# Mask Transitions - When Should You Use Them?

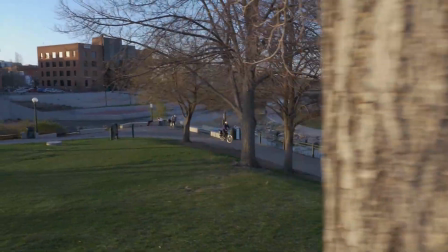(0:00)
Mask transitions are an awesome way to take a normal shot that pans across an object and turn it into a really cool transition.
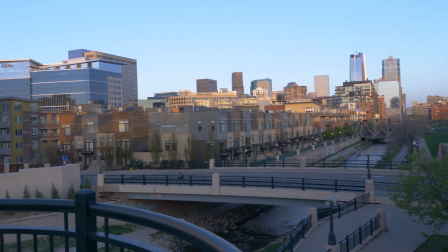(0:08)
All you really have to do is animate a mask to follow the hard edge of whatever you're panning across.
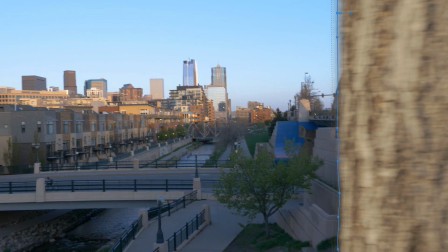(0:14)
But before we get into the details of just how to do this, let's talk about some of my favorite reasons to use this technique.
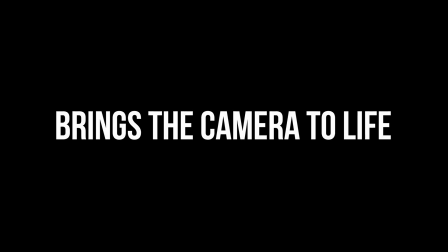(0:21)
For me, it brings the camera to life.
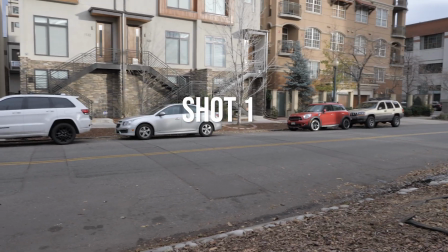(0:24)
And what I mean by this is if you use the same motion from one shot to the next and you apply this mask transition,
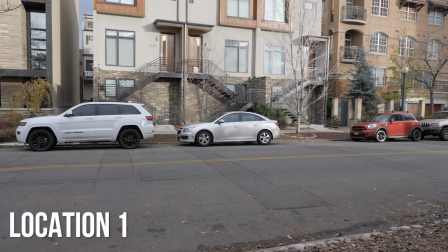(0:30)
it's going to make it look like there is no cut at all. Rather than a transition, it makes it look like it's the camera that's doing the work.
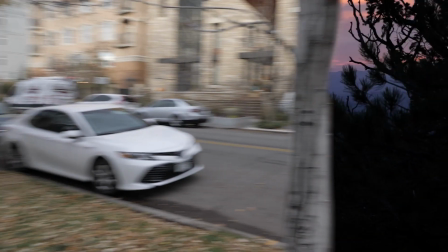(0:40)
So what happens if you don't match the camera movement? Well, you still get a cool effect, but it's more of this kind of wipe look across the screen. And here we use someone walking across the screen for the technique, and while it does look cool, it just looks a little flat to me. So in my opinion, I like to use this kind of technique with the same camera movement to make it look like the camera is coming to life through the shot.
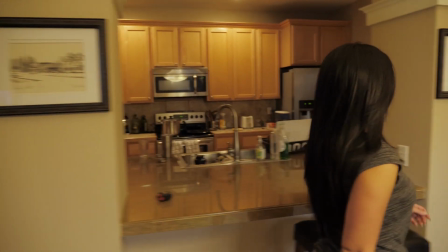(1:03)
Now, one of my favorite ways to use this technique is to get someone to actually walk across both shots in just the same way.
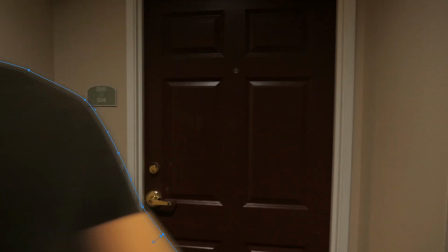(1:09)
And when you put them together with the mask technique, you get a pretty seamless shot that tricks the eye, and all of a sudden we're in a new location.
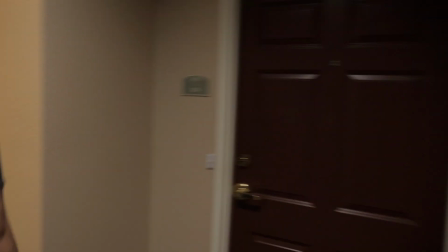(1:17)
This could be a really awesome way to introduce new characters in an opening sequence to a film or a music video,
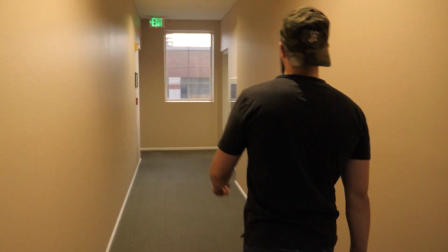(1:24)
and it makes it look like it's being shot with one continuous shot,
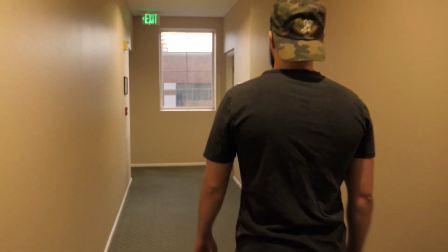(1:27)
which is a pretty cool technique, and it kind of leads me into the next reason to use this technique, and that is for editing techniques.
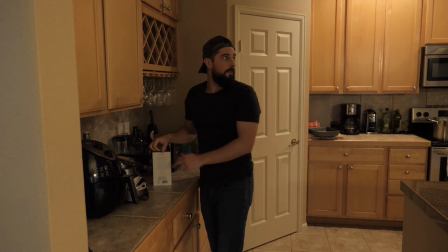(1:35)
And what I mean by this is, so let's say you wanted to shoot a long sequence as a single clip, much like in the movie Birdman that looks like it was shot with one take. Well, you can use this technique to break it up. Let's say my character right here just delivered an awesome monologue,
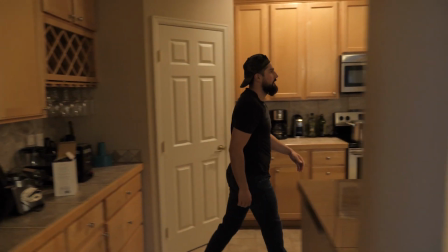(1:49)
and we want it to be one shot as he goes to answer the door after the doorbell rings, and then he goes down.
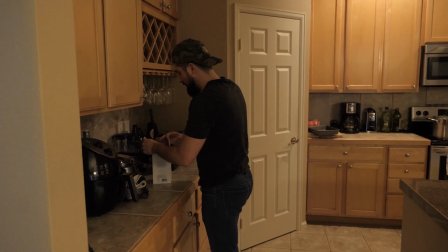(1:56)
Delivered a great monologue that we want to use though, so what do? Well, we'll take that shot and we'll use the pillar that moves across the shot, and we'll mask that out.
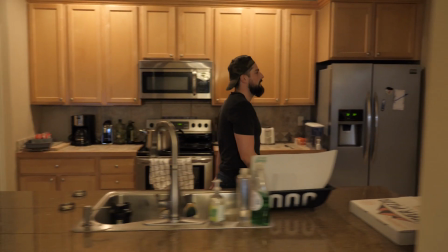(2:04)
Now we'll take this shot of him just walking across, he doesn't trip,
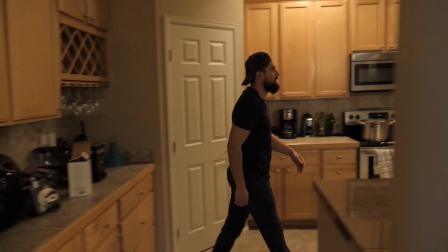(2:09)
and next thing you know, if we combine the two of those, it looks like one fluid shot.
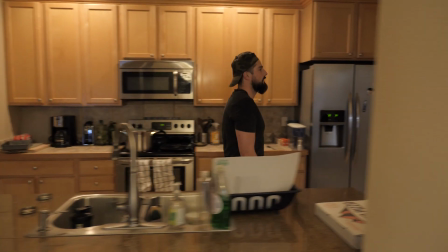(2:14)
This is a great editing technique if you ever need to use it. Another one is, let's say you have a location that you really need to change.
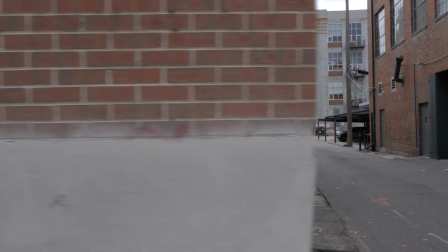(2:22)
So for whatever reason, you're doing a shot that goes from inside the building to out, and the outside of the location just doesn't look good.
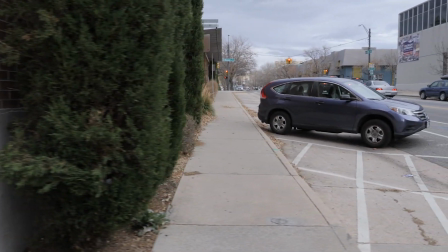(2:28)
If you can match the camera movement in just the same way, you can change locations.
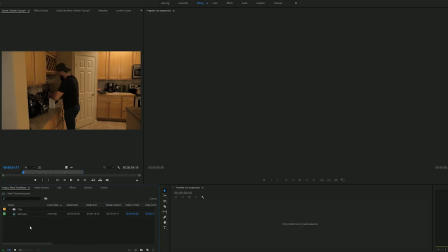(2:33)
So now that you've seen my favorite ways to use mask transitions, let me show you just how to do it in Premiere Pro. Now for all my $5 patron supporters,
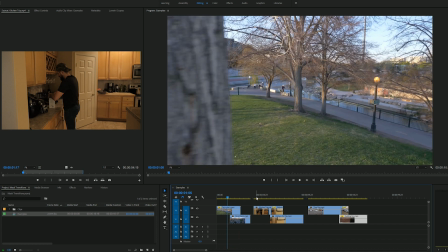(2:42)
you're going to find a sequence in the project files called examples that's going to have a few different examples of mask transitions, and you're going to have all the clips too, so go ahead and follow along. Now when you're using a hard edge like the edge of a wall for your mask transition, it's a pretty simple mask that you can create. You only really need to be animating 2 points across for each frame.
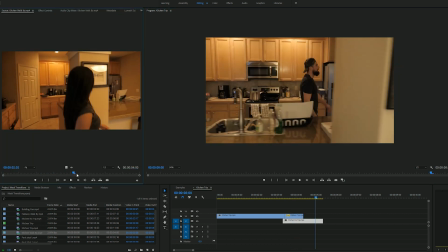(3:02)
But what if you want to be using a more complex mask shape, like masking out as somebody walks by? It's a little bit more difficult, so for the sake of the tutorial, we're going to use this as an example.
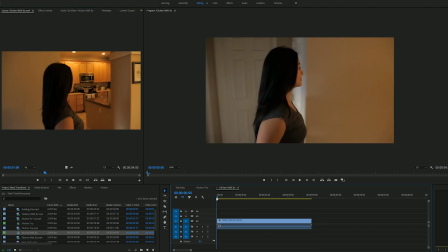(3:12)
Now on your clip, go ahead and right click and go to New Sequence from Clip. From here, you can just kind of tidy up the clip to the in and out points that you want. You can hit O as your out point and then apostrophe to cut that out.
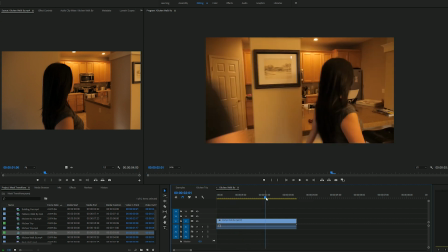(3:24)
And you only need this clip up until the point where the person walks completely past and out of frame.
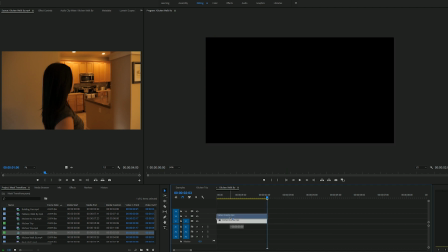(3:29)
You don't really need the audio, so we can get rid of that. And we can drag this up a layer because we're going to be laying the second clip underneath it later on.
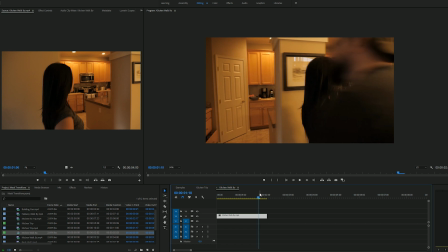(3:36)
Alright, so now what we want to do is we want to find the point where the body starts to walk through the frame. And once we have that little opening along his back, that's where we can take our blade tool, hit C, and then we can cut the clip. Now select that clip and we'll go up to Effect Controls, and this is where we'll create the mask.
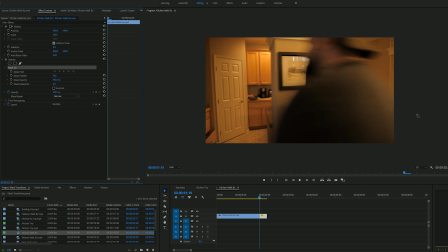(3:54)
We'll be using the pen tool. You're going to want to click to create the points, and don't worry if you go into the body a little bit. We're going to be feathering this out quite a bit to simulate motion blur, so don't worry if you're clicking into him, it doesn't have to be perfect.